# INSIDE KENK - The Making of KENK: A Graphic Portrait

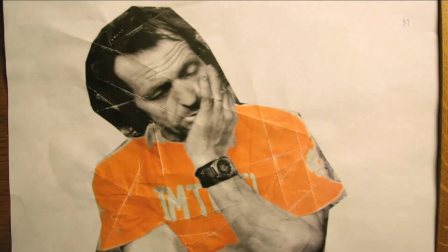[8:43]
He's gone under my skin in ways that I probably will never ever understand. The footage, the way everything was shot, the way the audio was recorded, sort of led us down this path of
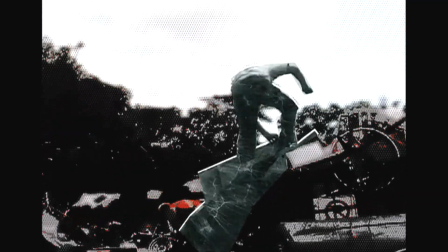[8:56]
embracing that sort of low fidelity of the footage and turning that into something visually interesting.
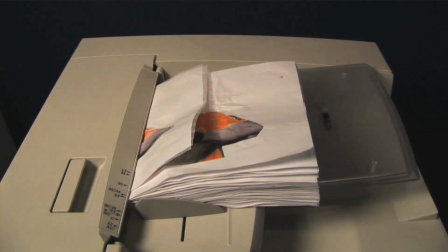[9:05]
We're treating this footage and printing it up and distressing it
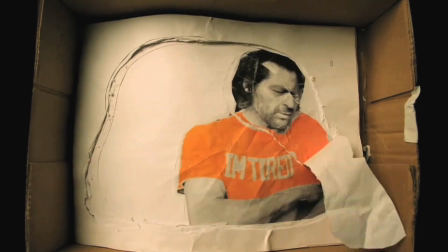[9:09]
and ripping through layers upon layers to dig deeper into what Igor is all about.
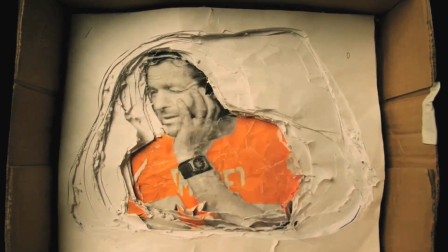[9:14]
We're taking frames and printing them out and actually ripping them out of headlines.
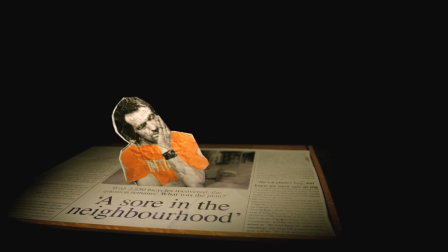[9:20] You buy hot bikes. Are we talking 1 minute or 1 month?
We're using the paper that was used to animate one scene, and the discards from that scene is being used into another shot. And that shot it's all the pieces are being recycled, reused, and it mirrors this guy's philosophy, And by the end of it, hopefully we just have shreds of dust. The year in which everything unfolded from summer 2007 through summer 2008 will stand as one of the critical time periods of our generation. The year of Obama, the rising gas prices, the move towards increased environmentalism, increased cycling, and all the while you've got this pending economic collapse that we were moving towards that Igor was constantly preaching about. And the irony is Igor having been arrested and the economy dropped really within weeks of each other.
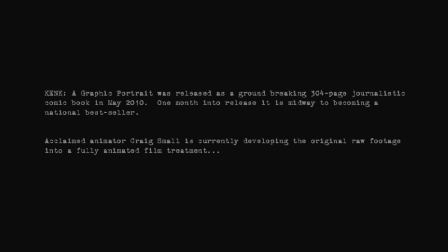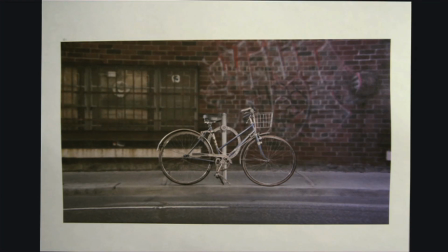[10:36] like to be underdog. It's idea. Bicycles are just my tool because they're so transparent.
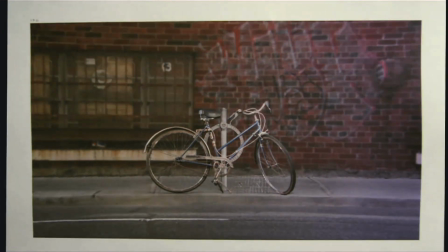[10:43] But my body is not corresponding with my brain.
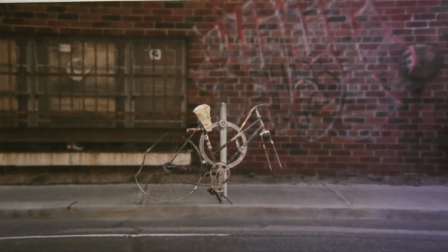[10:50] Back home, I was flushed with junk because we were poor. Here, I'm flushed with junk because people are ignorant.
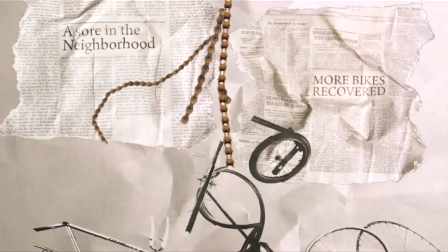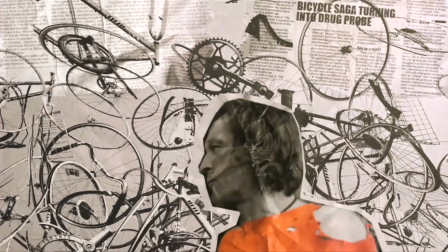[11:04] I must admit, I don't feel that sorry for people who have shit that's to be stolen.
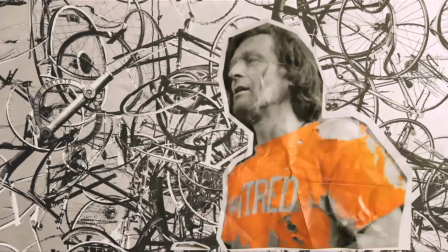[11:10] All I'm saying is, if you have something,
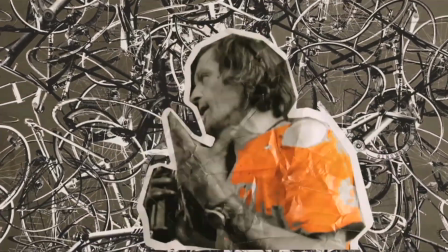[11:13] like everybody wants to have something that looks stealable, and I go like, why would you want to do this?
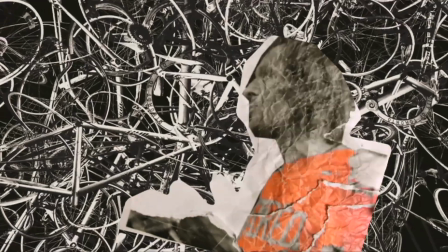[11:20] This is liability. This is liability. This is liability.